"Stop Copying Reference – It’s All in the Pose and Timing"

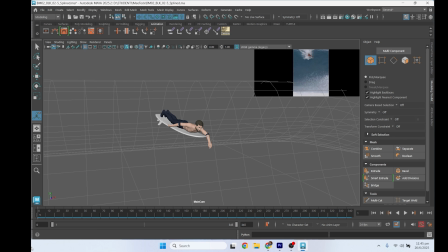Everybody, this is Alessandro. Welcome back to my channel. Today I want to share a piece of advice I give to one of my students during our one-on-one lesson. Let me go and play and show you the current work in progress blocking that the student is doing at the moment.
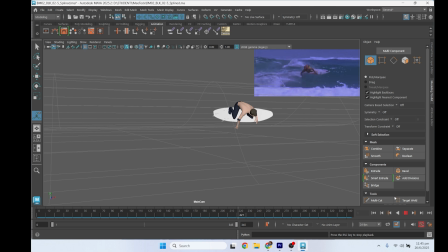You can see the reference here on the top. Even though it's blocking, for a lot of people this might look quite promising.
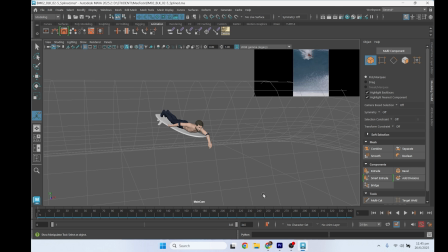However, one of the things I told the student is that basically it looked like he was just trying to copy this reference, even though he did some effort to put things, the choreography together and everything,
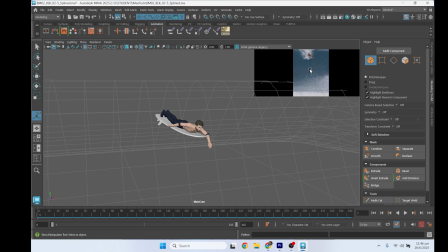right? This is obviously not enough, absolutely, to prove that we are a strong animator, even as a student. This is absolutely is not enough, because very close in the future with AI and everything,
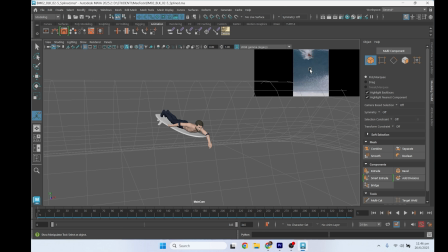will be very easy to copy a reference. As animator, we add no value if we are only able to copy a reference.
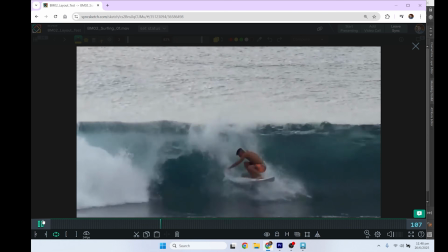If we focus just on the reference, one of the things I suggest that even from here, there is already a lot we can do just by improving the timing, okay?
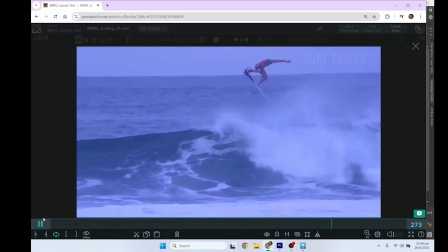Sometimes we can even just edit the reference very quickly or directly in Maya, whatever you guys prefer,
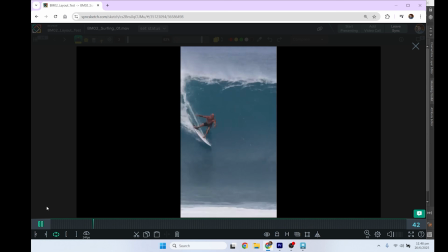but because I don't want to bore you with a 10 minutes video like a demonstration,
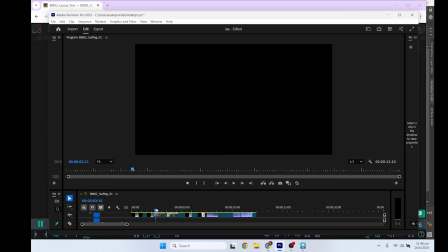I need a quick example here in Premiere how you can just retime things very quickly.
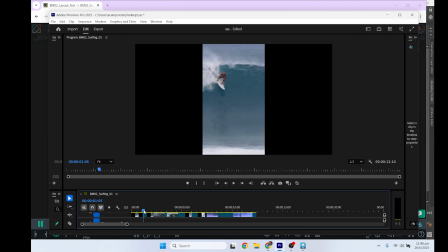I'm gonna tell you basically what I've done. Okay, so we have the beginning here. One of the things I did, I wanted to speed up this moment. So as soon as it started to go down and started to go back up here, I speed up about this section about 50%.
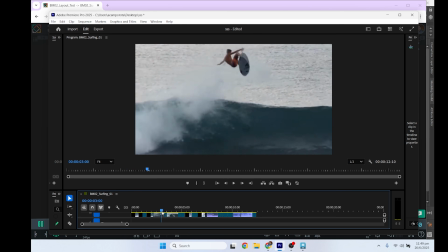Now, just in order to make it a lot more snappy, then we have the jumping and everything. I accelerate a little bit more the landing here, this point here. I wanted to make it a bit more impactful, right?
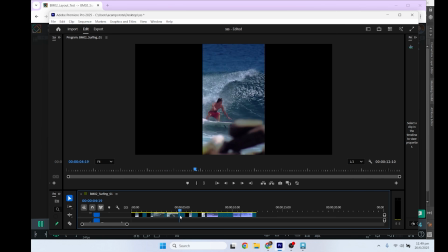Same stuff here. I speed up a little bit more here the acceleration to make it more dynamic. One of the things I told also my student to exaggerate a lot more this jump, right?
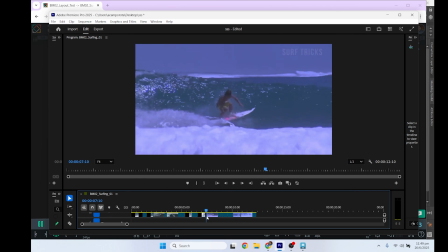And same stuff here. Accelerate a little bit more when it land and twist, right? This entire section was accelerated a little bit, right? I think about around 30% because it was feeling like a little bit too soft.
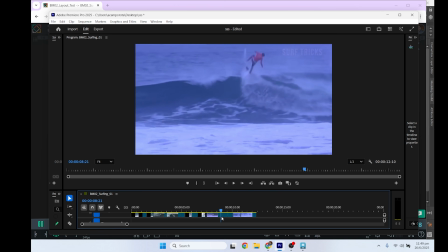And here again, we accelerate a little bit the beginning of the jump, holding a little bit more.
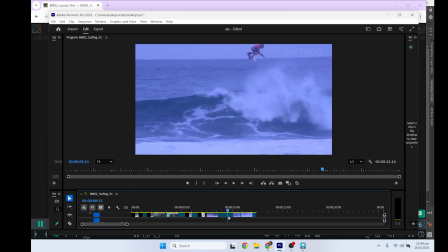This is why I want to exaggerate the moving hold up in the air for this jump. And then again, accelerate a little bit of the jumping here in this moment. And then here we keep it at normal speed because we want to kind of show off the pose that we're already having.
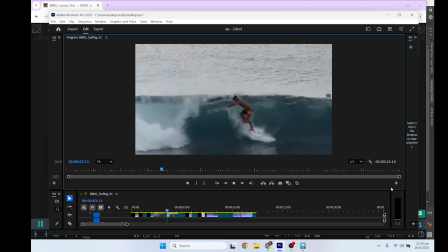And so if I'm gonna play this one right now, you'll notice that there are some sections here where are a lot more dynamic, a lot more interesting.
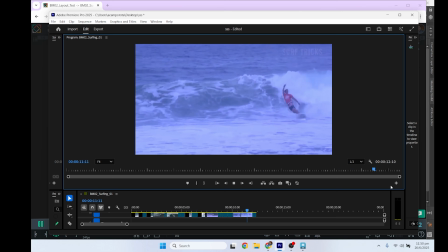And of course in Maya, this is just a starting point, obviously. In Maya, eventually, we are gonna refine this even more.
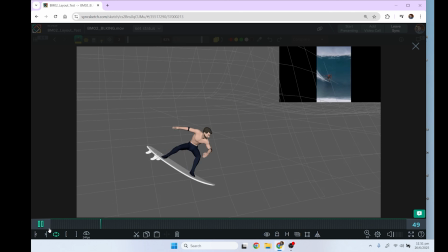The second part that we wanna focus is basically the posing, okay? I'm gonna go frame by frame here. So for example, I think there is a good hint we can take from here where the face is kind of facing this direction,
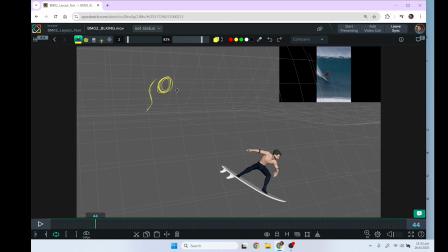but the body could actually face a little bit more towards the left, right? And so other things, again, I take this one as an example. I don't watch it anymore, and I don't try to copy. I just want to try to make something very, very dynamic, okay?
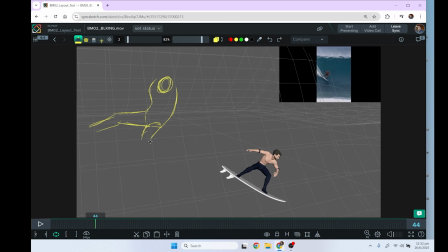So maybe I want to make this one here, right? Okay, try to push it a lot more. Especially here, I want to have the shoulder here, right? And I want to have the elbow in this position. Again, the drawing doesn't have to be super nice or super fancy, okay?
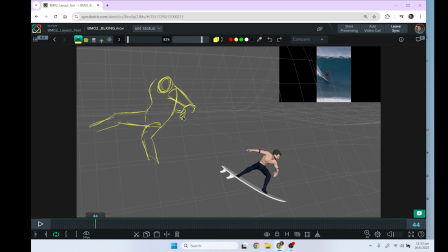But I still want to give the idea about what I'm planning to do. You see, like I want to make the knuckles like this, kind of diagonal, okay? Maybe the eyes kind of pointing in this direction here, the feet, obviously, right? And maybe this one I want to see, do I want to keep it down here? Do I want to keep it up?
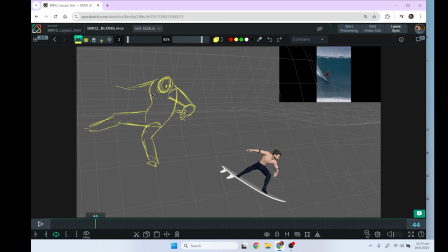This is more like there is no good or bad choice, and this sometimes could be just about the stylistic choice, right? Maybe I want to adjust a simple flow because it's going to move fast, right? So I just want to have a simple line of action.
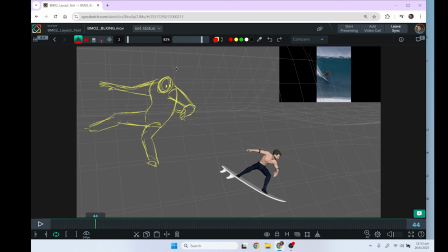But as you can see, for example, I'm very careful about this, okay? About this one here. And I want to have this kind of dynamic angle here, right? I like to have really the knee in this position.
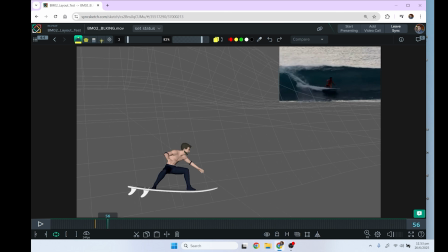Those for me are all things that give me the idea that as an artist, you are crafting your poses, all right? The same stuff here. You see, like it feels like more like this. Again, it looks like it's just trying to copy the reference here.
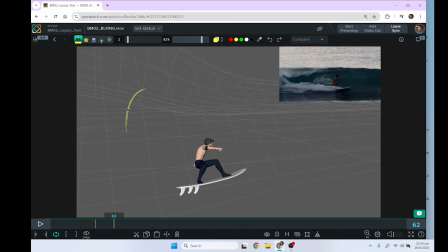But what I think what you can do is that, again, I always start with the line of action of the spine, right? Maybe the shoulder here can go kind of here, right?
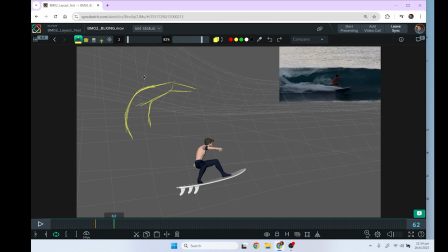Okay, we can go here, can do the line of action here. Maybe the head just sing a little bit, okay? Okay, you do the hip here. Again, I want to have a nice line of action here. Maybe the knee can be here, right?
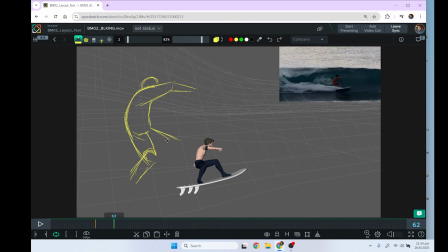And then again, this one here, I wanted to feel it a little bit more dynamic, okay? Okay, this one here, maybe here, I'm adjusting the finger a little bit, right? Here the thumb, okay? I want to continue the line of action here.
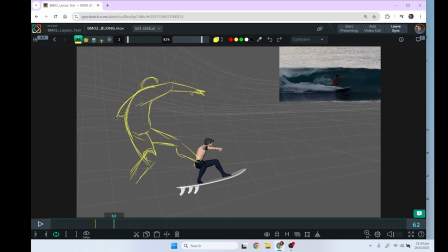Maybe here again, I want to just showcasing this one a little bit in the back, okay? Right? Keep it simple, but you see like how the line of action, this one, it feels more interesting, right?
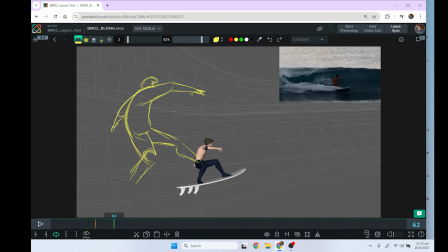I'm using the shoulder here to kind of keep visible only the eyes, right? Again, same stuff here and here, right? You see how everything feels very, very dynamic, all right?
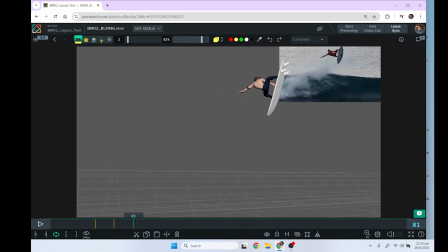Same stuff here. Look at the, you have a potential here. Actually, here the reference in this case is very good, right? I don't think it should. You see here started to feel very, very broken, right? That's what one of the things I was sharing with him, right? It just looked like you are trying to copy this one.
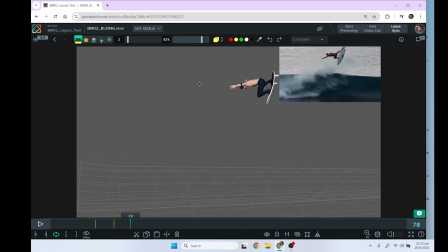Doesn't look to me that you're trying to craft it. But look at here, right? You have some really cool poses that we can push even more, right? Okay, we do it like here.
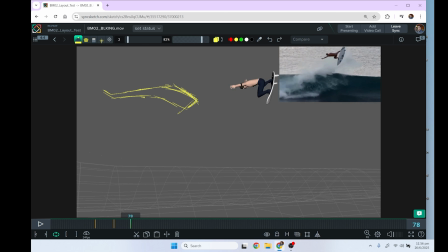Okay. Okay, this one kind of like here. This is more like, say, kind of like here. I'm thinking about this line here, right? Okay.
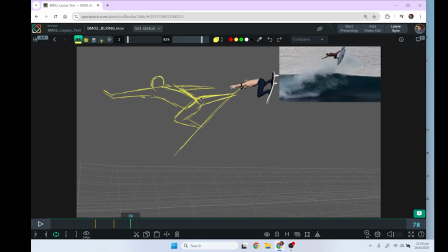Maybe the other hands could be here, could be, you know, coming out here, grabbing the things, right? There's plenty of things, but definitely, I would say this is definitely not an appealing pose, right? Even here, when you do this one, right? I see another opportunity I was thinking about.
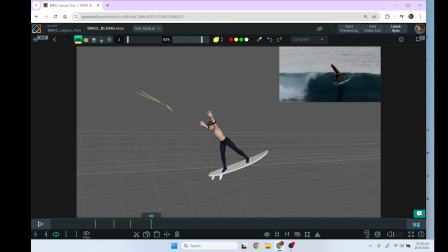I see like it's a clean line, but maybe another things you could do is like the arm here, right? Again, showcasing the head, here, right?
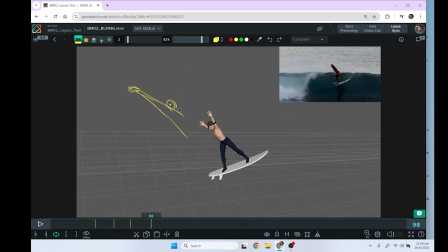Okay, I don't have to go super into details at this point, right? Right, and I like that it keep the legs straight. I think this is very, very, very fun. Okay, maybe the other hands could be here or whatever, right? So I think let's see what I'm doing here.
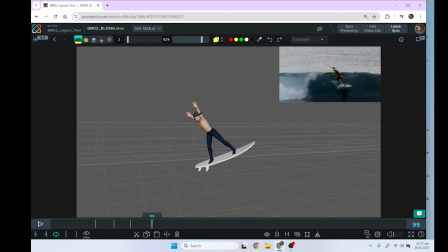I'm trying basically to exaggerate this moment even more and then share it, right? Same stuff here. You already have some good advice here.